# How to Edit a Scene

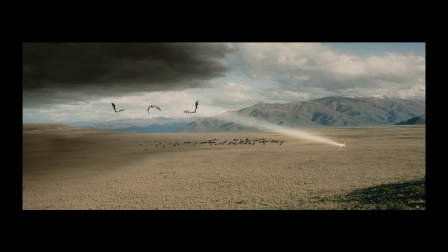496s
This is more difficult than it sounds, though. It is quite easy to fall into the trap of going overboard with the emotion of your music,
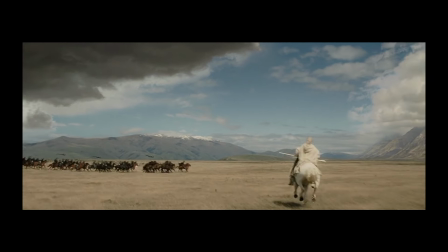504s
to the point where your manipulation is obvious and seems ham-fisted.
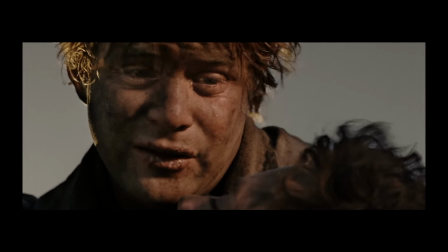508s
This is how you can have a scene with sad visuals and sad music that becomes unintentionally funny because it is just trying too hard.
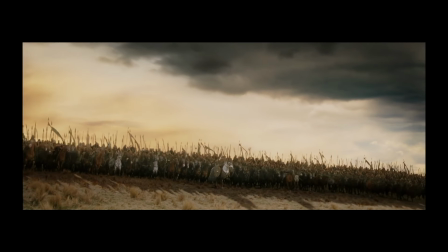517s
To avoid falling into this snare, you have to be careful and subtle in how you weave in the music and sound.
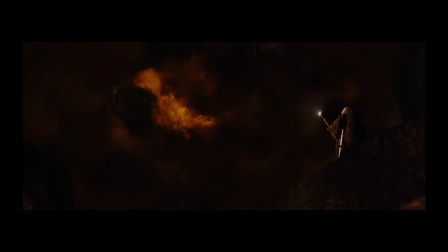522s
Ask yourself some questions like, would the scene work better without music? Maybe without sound at all?
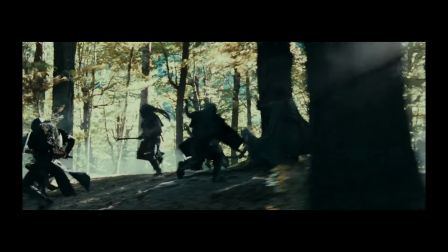528s
If it does need sound or music, what's the best combination to get the result you want
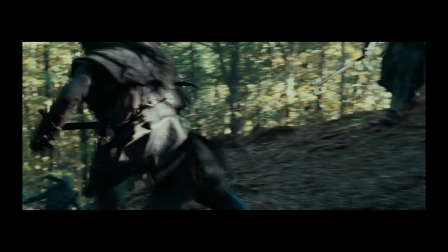533s
without shoving the feeling you're trying to communicate into the audience's face?
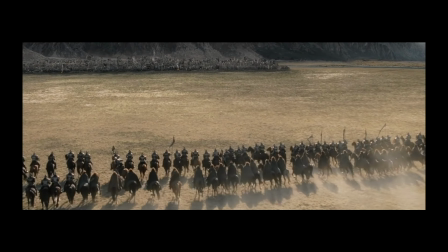539s
Working through these kinds of questions will lead to the kind of potent, emotional sound mixing we hear in this scene.
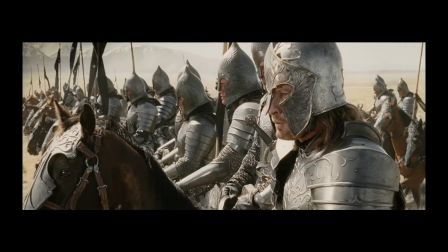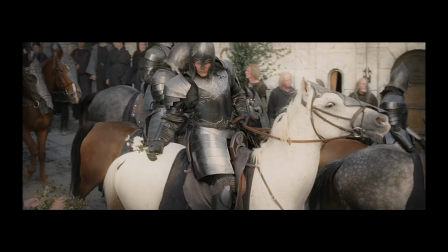552s
Finally, and most importantly, let's talk about the visual editing of this scene.
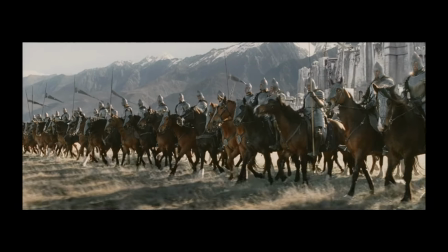558s
The imagery is what ties this scene together. The shots of the soldiers, bright armored, riding forward with banners waving.
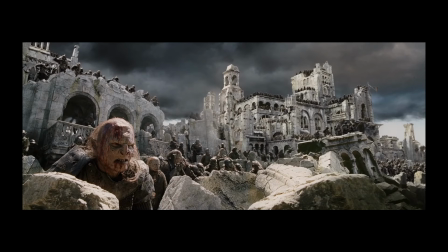567s
The shots of the orcs, gathering in greater and greater numbers as they ready their cruel arrows.
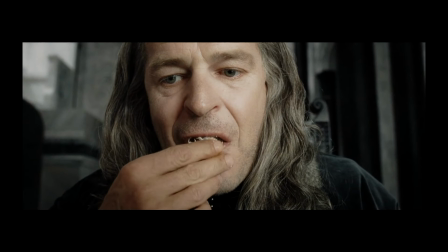573s
The shots of Denethor eating, chewing up his food as his subjects are chewed apart on the field below.
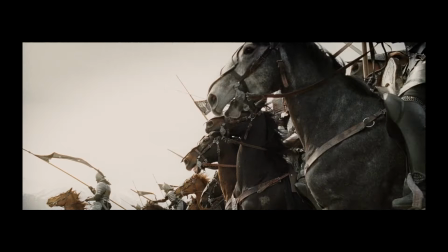580s
However, these images alone are not enough. What matters most of all is how these shots link together,
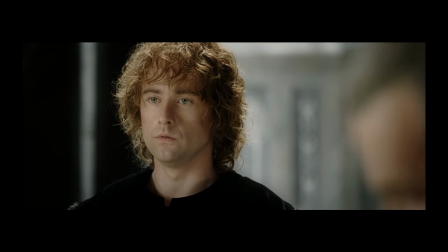587s
creating connections and a more powerful effect than any single image could create on its own.
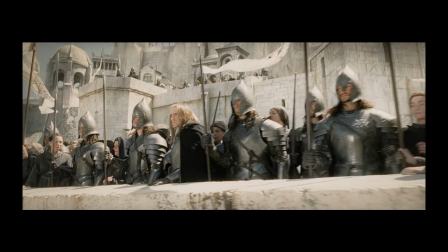593s
Let's just look at this shot by shot so you can see what I mean. We see Pippin singing, to establish where the music is coming from.
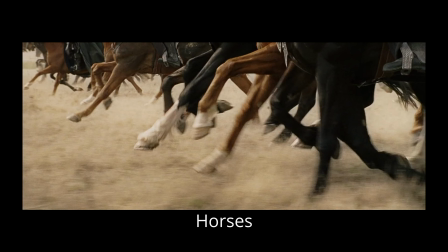600s
Then, we see the horses' hooves pounding the earth and their riders pushing forward.
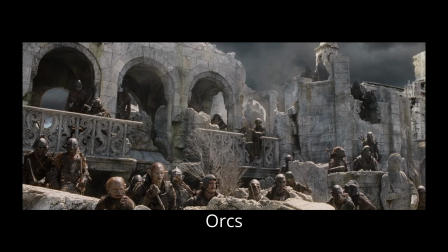605s
Next is a shot of the orcs, showing us what awaits the horses and riders we just saw.
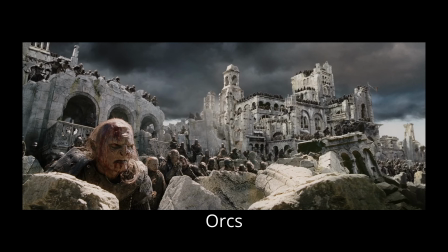611s
Another shot of the riders in their thin line, followed by a massive crowd of orcs, lurking in the ruins, watching them come.
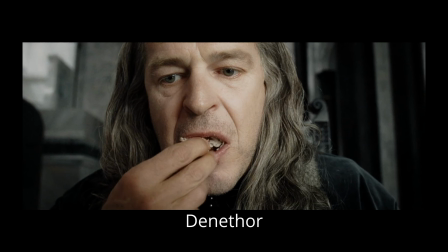618s
We then cut back to Denethor, putting food into his mouth. This does more than just show us that he is still eating.
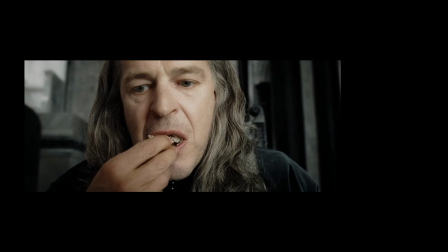626s
Through what is known as the Kuleshov effect, it links the idea of Denethor eating with the idea of the soldiers and orcs.
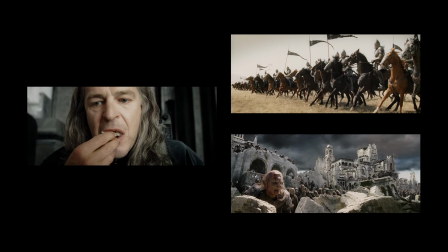633s
I'll come back to that in just a moment, but let's continue looking at the scene first.
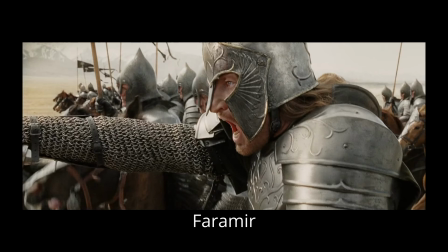637s
Faramir draws his sword, urging his men onwards, as Pippin sings about traveling To the edge of night.
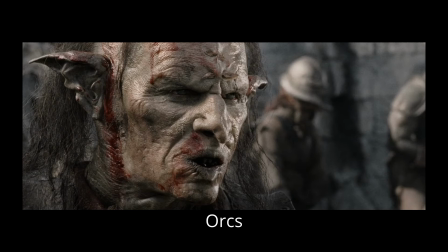645s
The horsemen gallop towards Osgiliath, the orcs draw back their bows, and Denethor rips apart a piece of chicken.
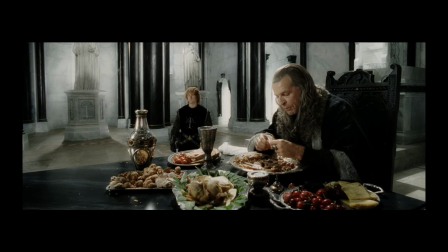653s
Now this is powerful.
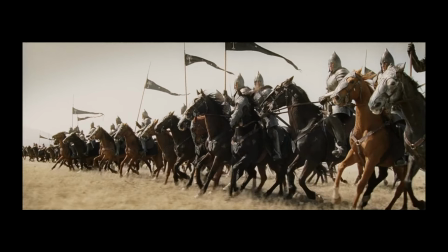655s
The two linked ideas of Denethor eating and the coming battle are fusing to foreshadow the results of that battle through a metaphor.
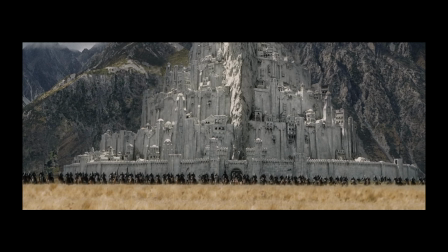664s
Instead of seeing men dying, limbs ripped apart and blood flowing, we see chicken torn and tomato juice dribbling.
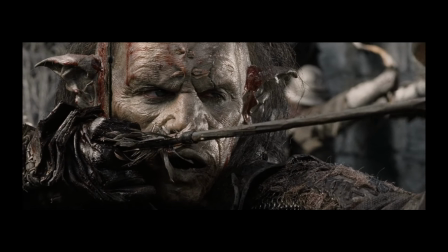671s
The effect of this is more shocking than seeing the actual carnage would be, since we as the audience expect to see the battle, but instead see only a meal.
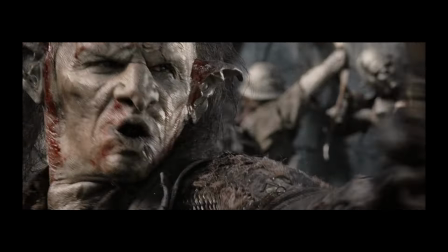681s
The brutality hits harder through metaphor than it would have through plain visuals,
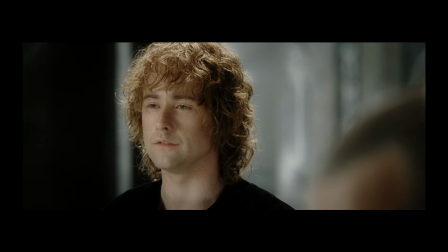686s
because we're picturing it all in our heads instead of simply just seeing it with our eyes.
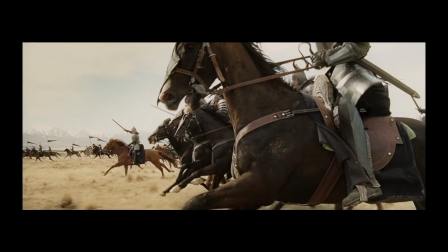690s
The imagination creates a far more ghastly image than anything the filmmakers could have conjured up.
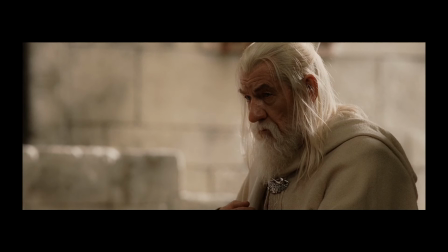696s
Now, this emotional blow is driven home by the final image of the scene.
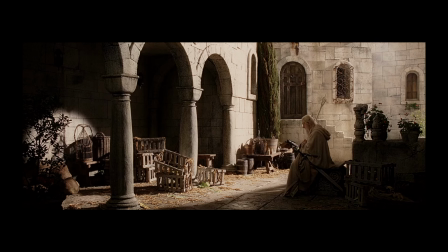701s
Gandalf, sitting alone, hunched and hollow-eyed in a deserted street.
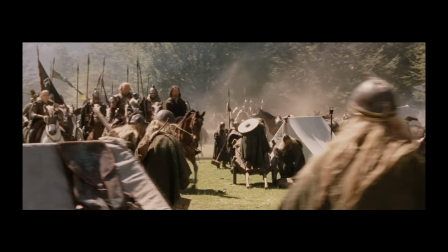708s
Visual editing is about more than just the images you use to tell the story. I mentioned the Kuleshov effect earlier.
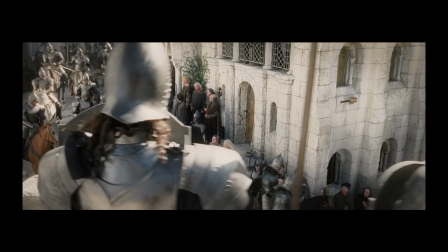714s
This is a film editing technique discovered by the early Russian filmmaker Lev Kuleshov.
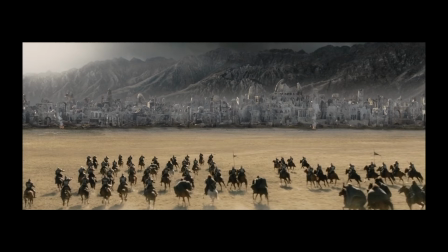720s
Basically, two shots put together create a different meaning than those two shots would have separately.
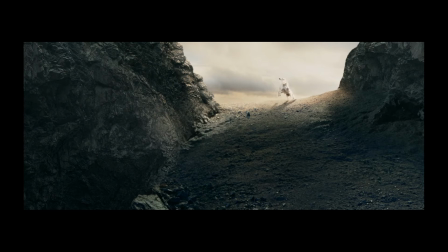727s
Weaving shots together is how the meaning is created.
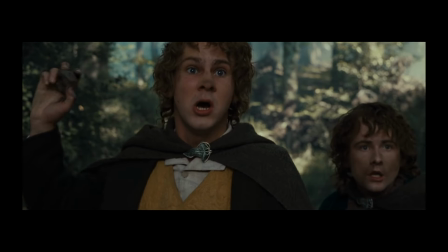730s
The context of the shot before and the shot after is what gives any given image in a scene its meaning.
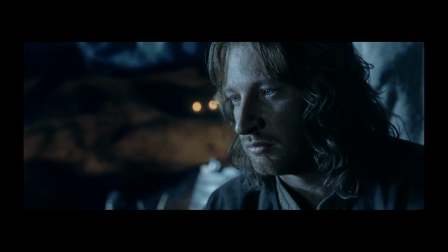737s
Because of this effect, you can use visuals that seem to say one thing on first glance to create an entirely new message.